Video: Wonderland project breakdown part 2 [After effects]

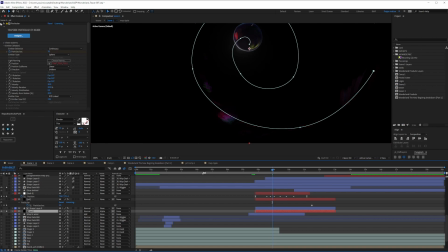[12:24]
And what I did was I just went really ham on the value of literally everything. So these are the normal particles. And then I added a lot of radial blur, as you can see here. And then I added some chromatic aberration to separate these things and give me a little bit of depth.
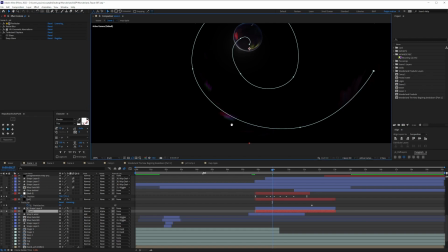[12:41]
I did a turbulent displace to make these flow even more organically. The CC glass is increased heavily, and then a glow, and there you go, you have it.
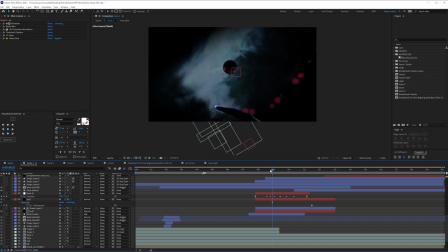[12:53]
So you have a scene where all this will just flow in together organically. Now that is part one. What's going on in part two of this effect? The part two is the filling up here.
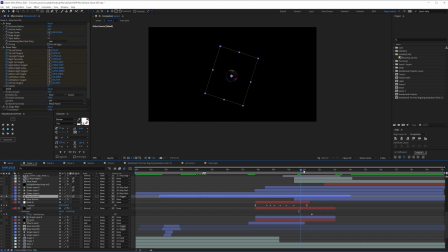[13:05]
So we have this wisp right here. And what's going on is that it's just going to disappear. And to disappear, I'm not using opacity, but I'm using CC image wipe. So that's a little bit different.
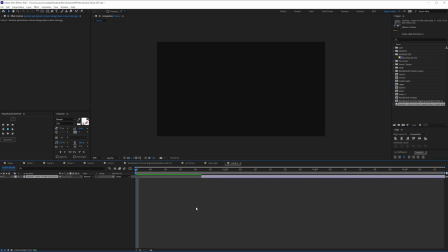[13:16]
If we try to take an example here, so let's just take this one here. And I'm just going to put this here, bring it here, and I'm going to use CC image wipe. Cool. Before I use CC image wipe, I just want to see the difference between CC image wipe and opacity. And opacity, you're just going to go evenly together. All the image, all the values, doesn't matter.
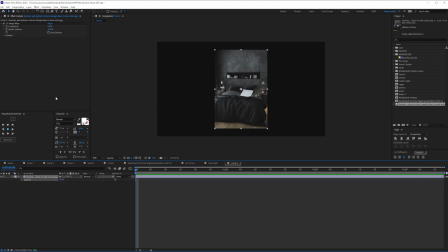[13:35]
They all together go down. So that is opacity. The reason I didn't use opacity is that if I use CC image wipe, the CC image wipe will use the image in itself as a way to reveal. So the highest point will disappear the fastest, and the darkest point will disappear the last.
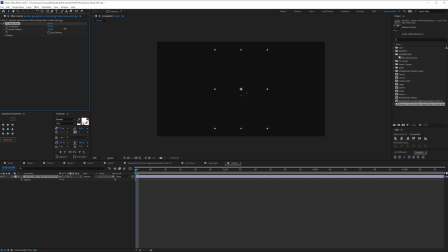[13:57]
You see? So it's way better than dissolving with opacity. And of course you can use something else. So I could just bring in another picture and then just put it in. So for example, I'm just going to bring in this guy here. I'm just going to put this guy there. And I could literally just use this guy as a catalyst, as you can see here.
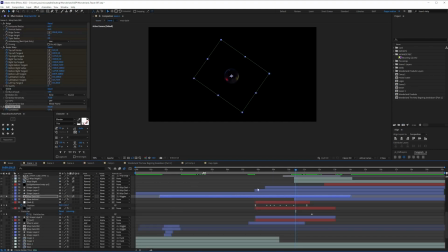[14:15]
You see? So you disappear an image according to another image. Let's get back to scene 1. I just made that disappear using CC image wipe. Now let's look at these here. So let's forget about this. So what's going on here? As you can see again, we have the white things coming in with CC image wipe.
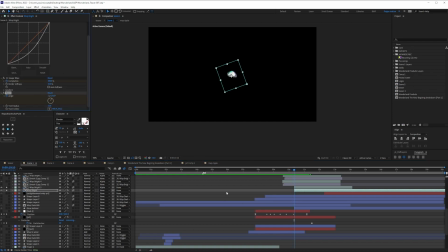[14:34]
And in the same time, I'm twirling this. So let's focus on just this. So twirling is this thing here, which is like a tornado. And because of the sphere was rotating, I wanted to simulate that rotation with a twirl.
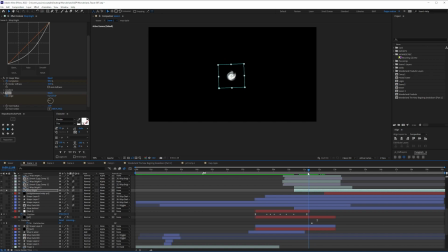[14:48]
It's like things are mixing in faster in a rotation. So as you can see here, CC image wipe with twirl did the effect. Great. But then we needed a little bit of these. So what's happening here?
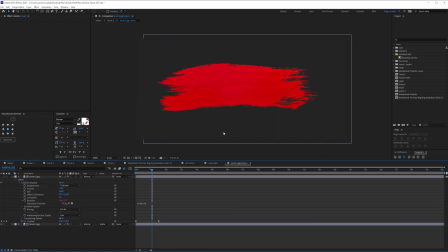[15:00]
This is being revealed, but I took this brush, I animated it.
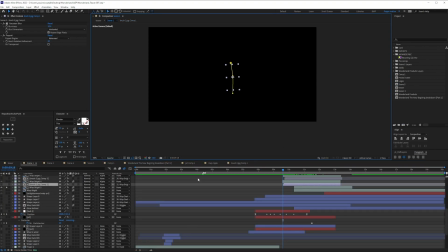[15:06]
And the brush keeps animating, as you can see. Now, I used this brush and I went and I did a puppet tool. So instead of it being straight, so this is how it's going to look like straight. Okay, so let's just put this guy right here. So this is how the brush looks like. But with the puppet tool, this is what it looks like.
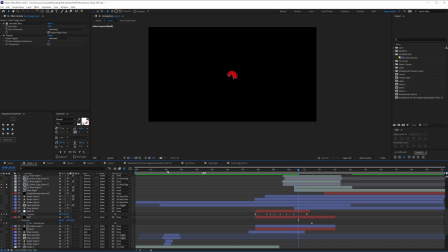[15:25]
So you see what happened here? It's a straight one, but with a puppet tool, it rotates and it gives me that organic turning thing. So I just used this for a bunch of them, and that's what happened basically. Now, the biggest one, which is how this got filled.
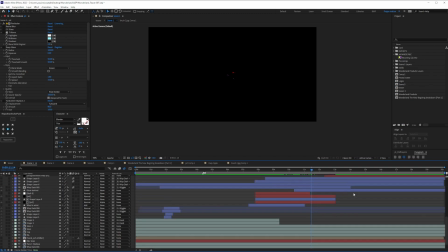[15:40]
Well, basically, I didn't really do much here. The only thing that I did was I took these particles that we've done, like this one here.
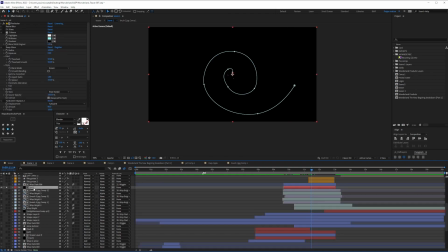[15:48]
I literally took them and I made them way bigger inside. And I just made sure that they only appear when it's inside the dark wisp. That's it. So then what we have is this bunch of filling up as it goes in.
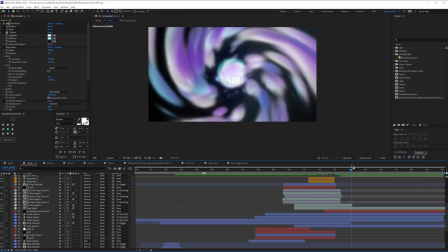[16:02]
Cool. And then like, pring. Cool. Now the last big elephant of scene 1, which is this big tunnel absorption. So let's go into it, which is particle 1.
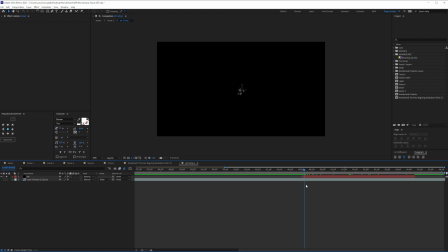[16:15]
So this is a very basic particle setup, and I'm just gonna turn off everything else and let's just focus here. So what's happening here is just a particle explosion, nothing more, nothing. That's it. Just as it is. But the key thing here was inside of the shading.
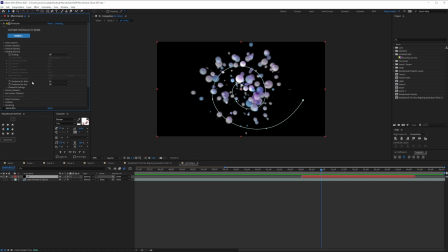[16:31]
So the shading here, I went inside it, and inside of Shadowlet from main, you can see that I added this thing here. So without it, this is how blunt this particle is going to look like. But with it, that's what happens here.
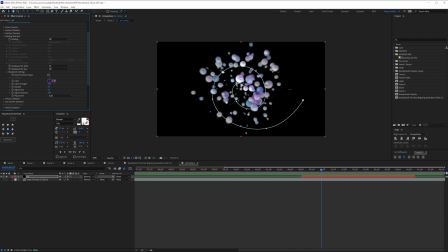[16:44]
So what I did was I colored the shade, not black, but I colored it according to the color palette that I had in that scene. And as you can see, the particles here are blue. So what goes with it is obviously purple or something reddish. So that's what I went for. So I added the opacity a little bit more. I didn't want too much.
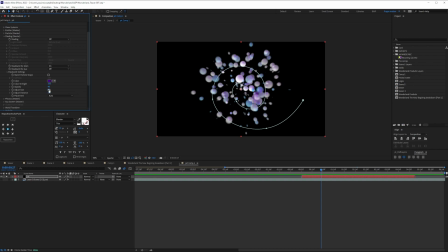[17:02]
I just wanted just a little bit, just a touch, just the size of these shadows, as you can see here. You can even adjust the distance where this shadow come from. So since this is the center, so I just left it as it is. Basically, that's all about this. And the particle just, you know, again, size over life.
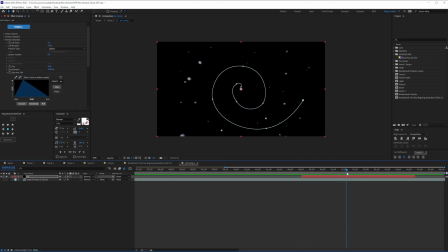[17:19]
They appear from small and they just die after that. Now, how do we stylize all this? So I added a radial blur a little bit. So it gives me this effect of like they're about to explode, as you see here. Okay, so without it, they're gonna look very simple, but with it, it gives that stretch look.
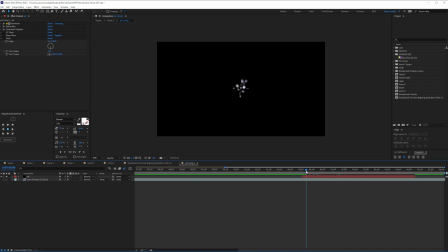[17:35]
Now, I added a little bit of turbulence. So as you can see here, turbulence. So it gives that organic, watery look, because remember,
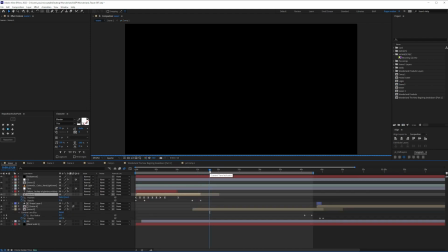[17:44]
in the teaser, the next scene is scene number 2, which is the water scene.
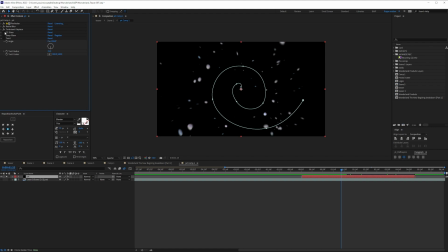[17:49]
So it starts normally and then it goes as water. The turbulence increases. Now I added the CC glass, the same thing, you know, to give it that texture. So I just added that texture to keep it in line with the kind of particles that we did before. A little bit of deep glow never hurts. They're glowing, which is pretty big. And we have the twirl.
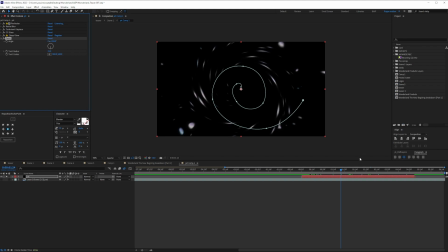[18:09]
The twirl again is this thing that just rotates everything. And since we're gonna again rotate, so I just wanted to give it this whirling thing that I cannot get from rotation.
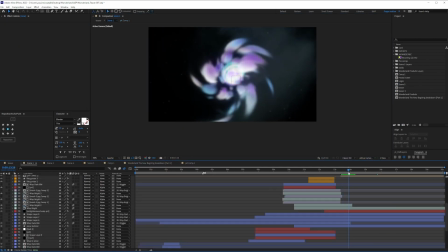[18:19]
Now combine everything together, this is what we have. The transform is scaling and rotating in the same time, so it gives me this.
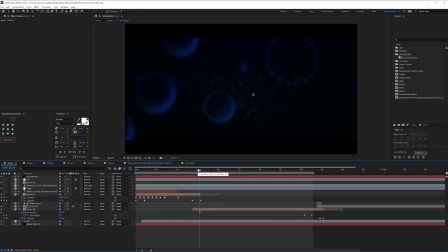[18:28]
So literally that was it for scene 1. For scene 2, that's what we're gonna see on the next tutorial. We're gonna dive into scene 2, and if we have time, we'll dive into scene 3 as well. I just want to thank you for staying until the end. Make sure you like and subscribe if you like this tutorial. It helps a lot with the algorithm reachability.
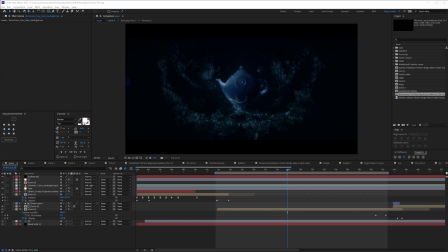[18:48]
And thanks to all my Patreons for keeping the support regardless of what I'm going through. I really appreciate it. So again, if you want to check the project file and get all the assets and everything, you can just go into my Patreon. Thank you very much. My name is Mr. Popo and we are Popo. I'll catch you on the next one.